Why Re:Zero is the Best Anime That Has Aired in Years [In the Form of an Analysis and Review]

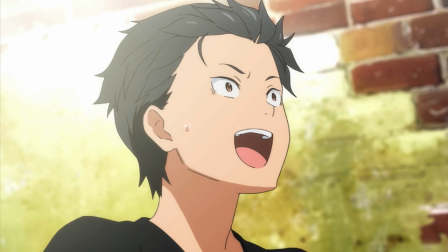[4:09]
If anything, it's mocking how socially awkward it is to act that way.
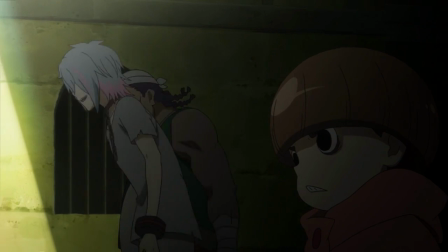[4:13]
This isn't convenient interpretation either, this is entirely intentional, but it's something else that I'll have to come back to later.
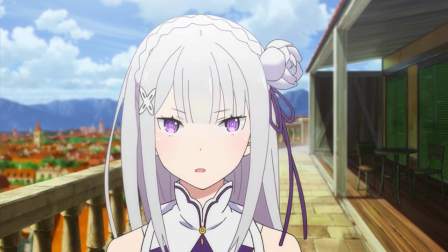[4:19]
We also meet Amelia, who introduces herself as Satella on her first meeting of Subaru. This was probably the scene that most piqued my interest in the show when I saw it.
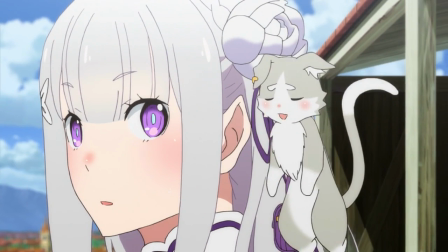[4:28]
You don't entirely have a clear idea of what she's doing,
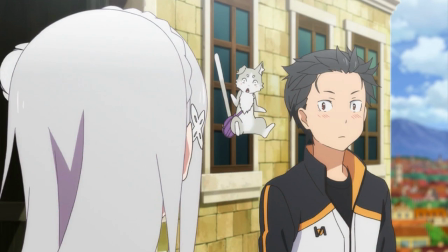[4:30]
but you know it's more than just giving her real name or fake one because not only does Subaru look surprised, but Puck does too.
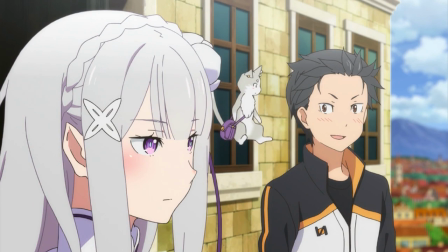[4:38]
This is the real main appeal of the show, the story of the world itself and piecing it together.
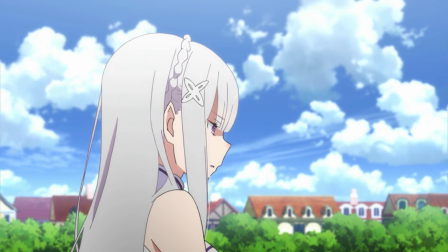[4:44]
We don't understand the weight of Amelia saying her name is Satella, at least not yet, but we're conveyed the idea that there is weight,
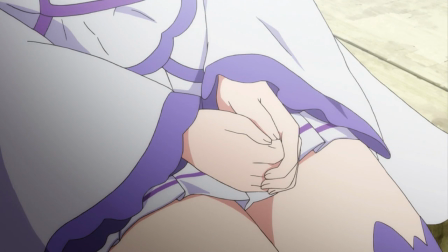[4:52]
that the world has history, that there are threads to be noticed and connected.
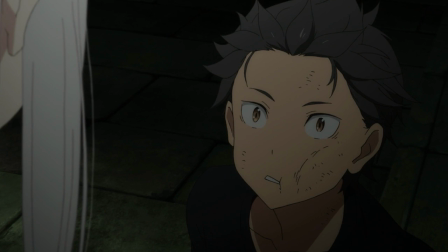[4:58]
A... not necessarily a problem, but a common thing with a lot of stories, especially fantasy ones,
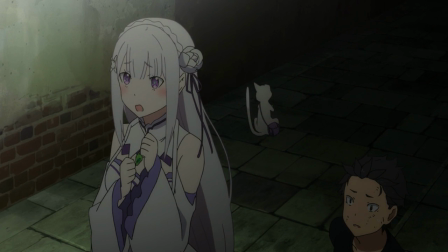[5:04]
is that any major events of that world only moves forward through the actions of the main character.
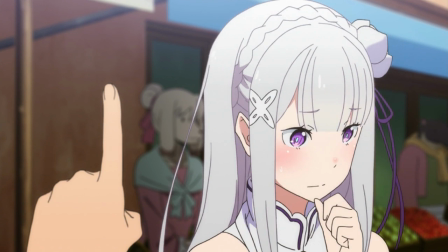[5:10]
It can have the most interesting explanation for how things work, but progress is only made due to the main character being just so special or so strong.
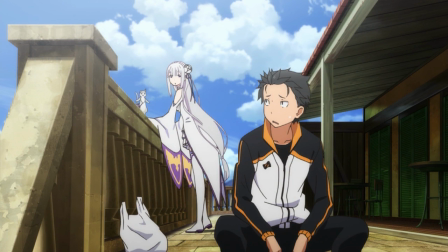[5:19]
It makes ReZero really stand out in comparison, because Subaru doesn't know anything about the world.
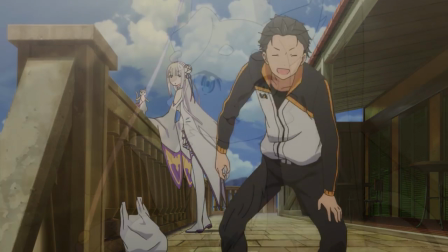[5:25]
He just learns as we do, nor does he really change much about it.
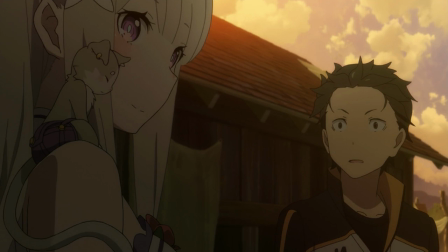[5:28]
Obviously he can stop himself and other important people from dying because he can reset, but he can't actually take care of it personally.
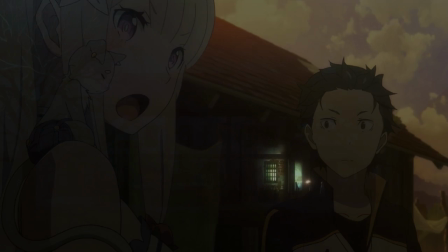[5:35]
He always has to rely on other people. Not to mention none of the arcs really actually revolve around him at all.
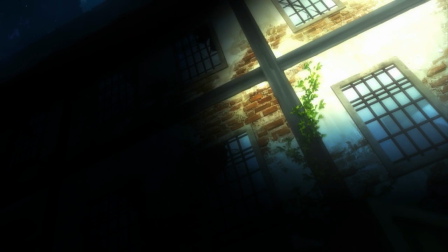[5:42]
He's not the primary target in the first arc, he's just some random suspicious dude in arc 2,
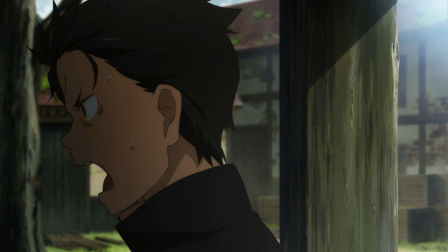[5:48]
and he tries to force himself to be more relevant to proceedings in the third and gets his shit kicked in for it.
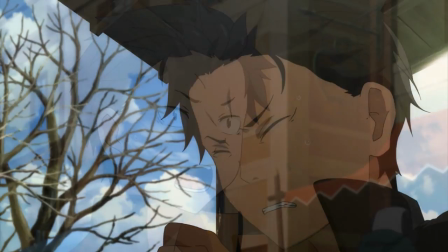[5:54]
There's a real feeling that he's just a random factor that got introduced to the world against its will and it will carry on with what it was doing regardless of his presence.
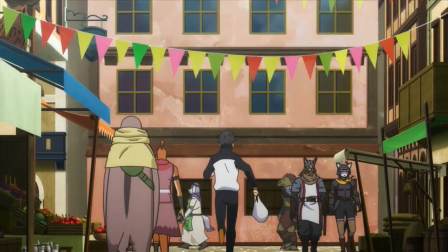[6:03]
It makes everything a whole lot more interesting to learn, because characters will say things that they view as obvious,
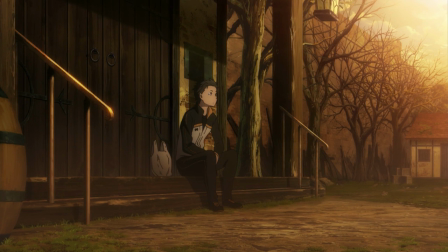[6:08]
but you have no clue what it means until you get more information later on. It not only helps with the immersion of making the world feel genuine and alive,
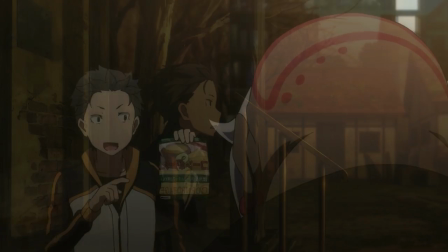[6:16]
but it allows you to invest some actual involvement into the story and think about what things could mean.
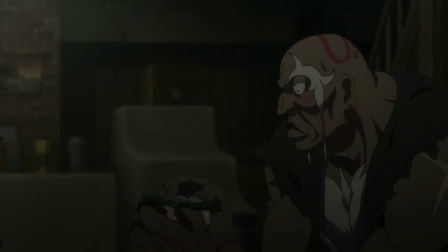[6:22]
Theorizing about how something or even someone works and then having that proven right or wrong is way more fun than a show that would just tell you everything outright.
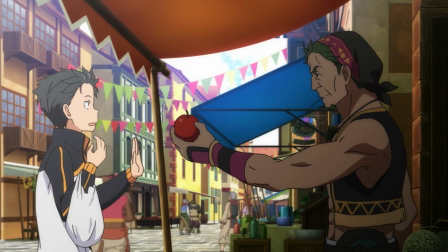[6:32]
Drip feed your viewers information before you expand upon it so they can actually engage with what they're watching by considering possibilities.
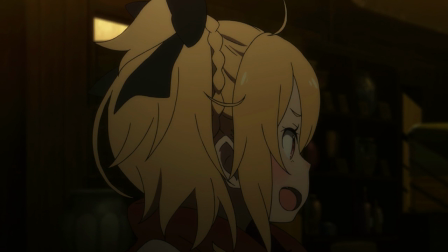[6:39]
That's literally how to draw people into a story 101.
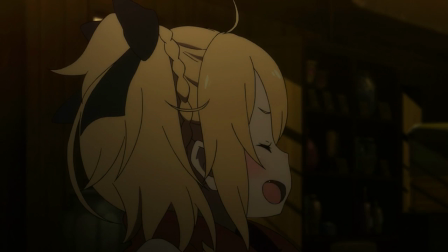[6:43]
We're naturally curious creatures, so when we can smell there's more information to learn, we want to find out what it is.
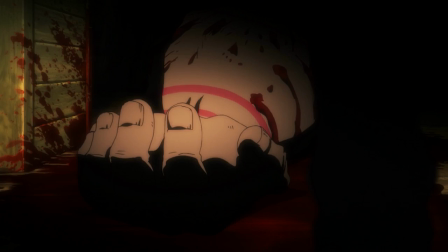[6:50]
The show actively encourages this. It's almost testing you to see you can figure out connections and such before it confirms or denies them.
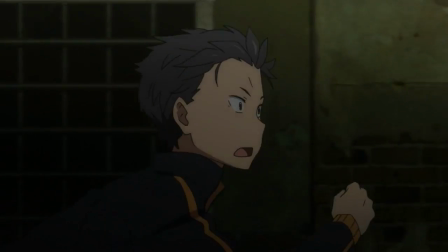[6:58]
It's almost the same way you'd consume an outright mystery story.
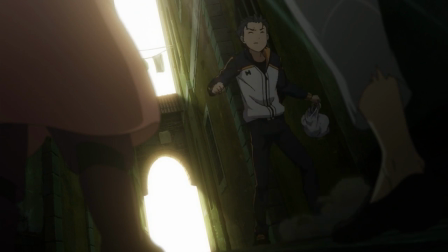[7:01]
Nowadays writers are so desperate to get your attention they'll just throw everything they have at you as it comes to them.
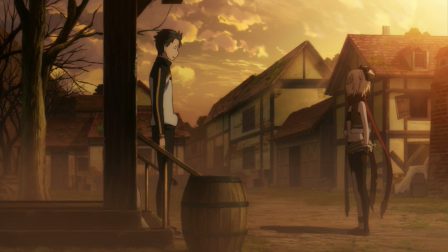[7:08]
ReZero's author actually has the smarts to plan out this world with its own history and characters having motivations specific to them,
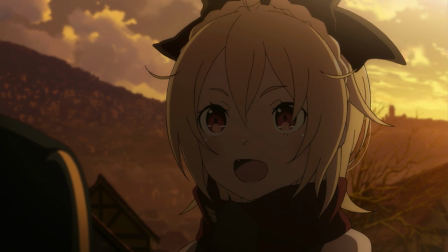[7:15]
but then not actually outright tell you any of it. It's not an easy approach to pull off.
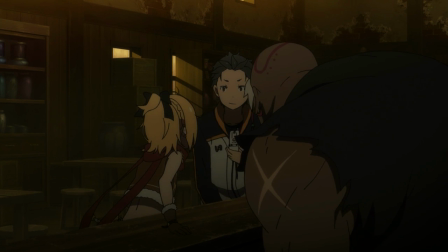[7:20]
You need to slowly reveal just the right amount of information to get people's minds working,
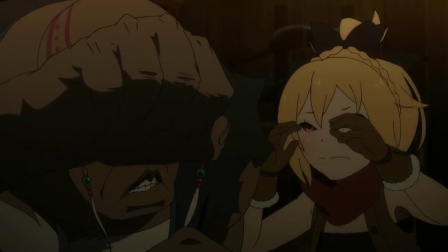[7:25]
but not be too blunt or vague, and also keep character actions and dialogue internally consistent.
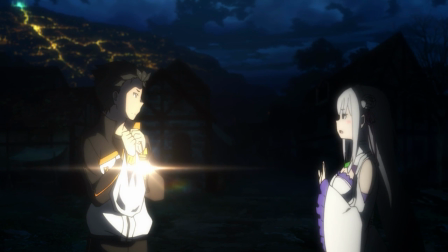[7:31]
Shit's tough. By the way, this is a perfect example of how to do show-don't-tell through dialogue, which, yes, is an actual thing.
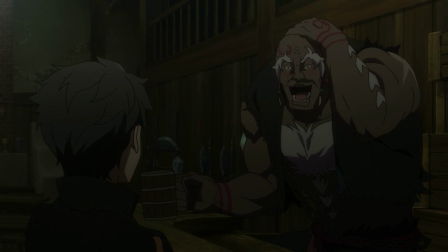[7:39]
Show-don't-tell just means convey information without outright stating it. You can convey ideas through dialogue outside of what the characters are literally saying.
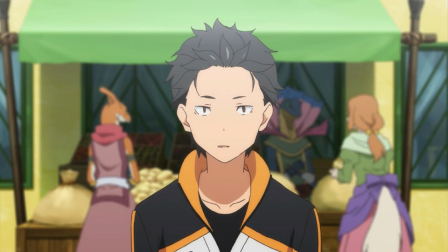[7:47]
Anyways, back to the actual show, there's also the question of why the first episode is twice the length.
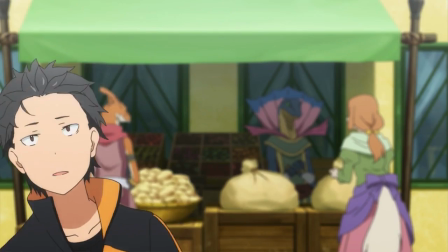[7:51]
Other than the obvious point of it at least briefly introducing the major characters for this introduction arc, it was incredibly important for it to end where it did.
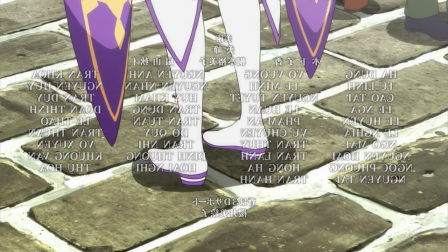[7:59]
I just went over how great the scene of Amelia giving a fake name was, and this is the part where it first starts paying off.
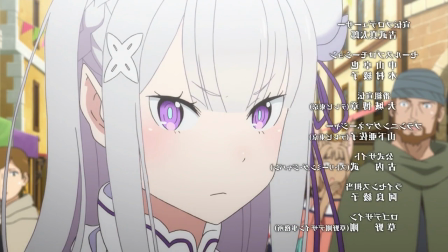[8:05]
You not only get information that it was a fake name, but who the name actually belongs to and what people think of that person.